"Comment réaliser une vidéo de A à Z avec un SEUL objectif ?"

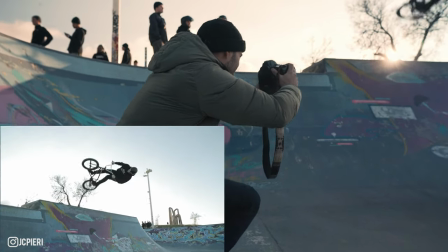il va faire perfect
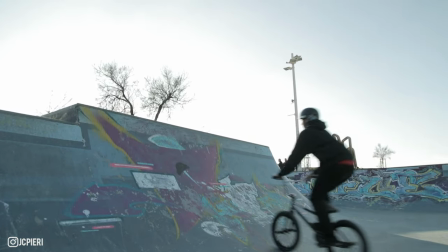voilà parfait donc là maintenant on a utilisé cette fois-ci le grand angle plus tard on utilise pas mal le zoom là on
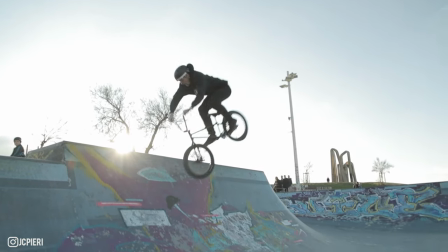a utilisé le plus grand temps qu'on peut avoir sur cet objectif 24 mm on peut pas forcément se mettre trop trop près mais voilà on savait à peu près la hauteur où il allait aller et on a obtenu un super beau plan avec un léger mouvement vers le haut on a vraiment le soleil qui apparaît et on a toujours vraiment le rider dans le bleu du ciel pour bien qu'il se distingue
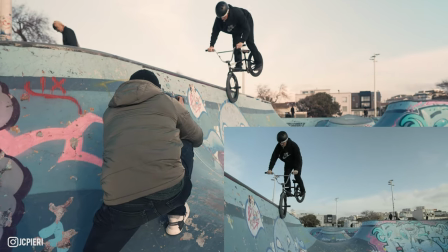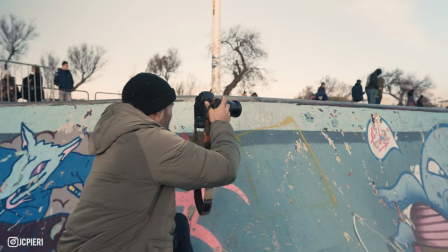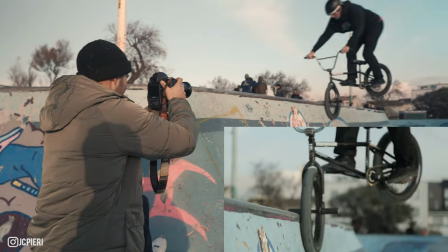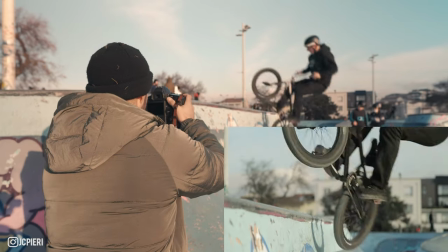là je viens juste de faire un plan de cam qui a fait une figure vraiment ultra technique et à mon avis ça va être le plan de la
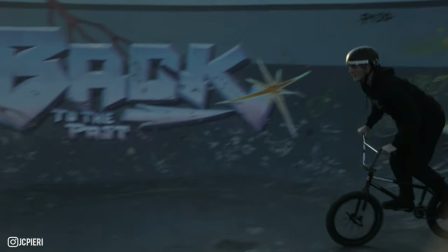fin pourquoi aussi parce qu'en fait j'ai filmé le rider et à la fin j'ai bougé ma caméra comme ça tout en continuant
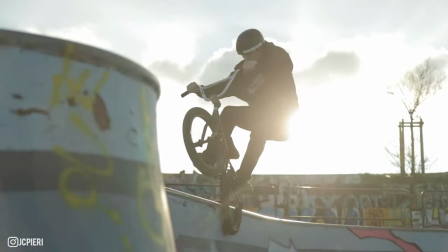de filmer donc ce qui me permet de faire une transition et je suis allé au noir à quelque chose de très sombre par terre et donc ça pourrait être potentiellement
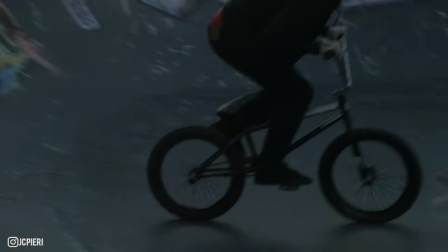une technique pour pouvoir faire des plans de fin pour après arriver à un plan uni ici noir et pouvoir mettre des titrages de fin donc à mon avis c'est ce que je vais utiliser pour la fin de la vidéo. Voilà, j'espère que toute cette vidéo, ça vous aura plu. J'ai essayé de vous apprendre rapidement un petit peu comment on va constituer une vidéo avec quelques idées de plans. Ici, c'était un projet parmi tant d'autres. Vous pouvez essayer d'adapter ce genre de plan à vos propres projets. Et ici, voilà, essayez de vous identifier là-dedans. J'espère que ça vous aura plu. Et ici, on a pu voir qu'on a filmé essentiellement, en fait, tout simplement exclusivement, juste avec le 24-105 mm. Utiliser la stabilisation du boîtier avec une ouverture à f4 et voilà, une vidéo aussi en full HD pas besoin de 4K pour quand même faire de belles images et maintenant je vous donne donc rendez-vous avec la vidéo complète et j'espère que ça va vous plaire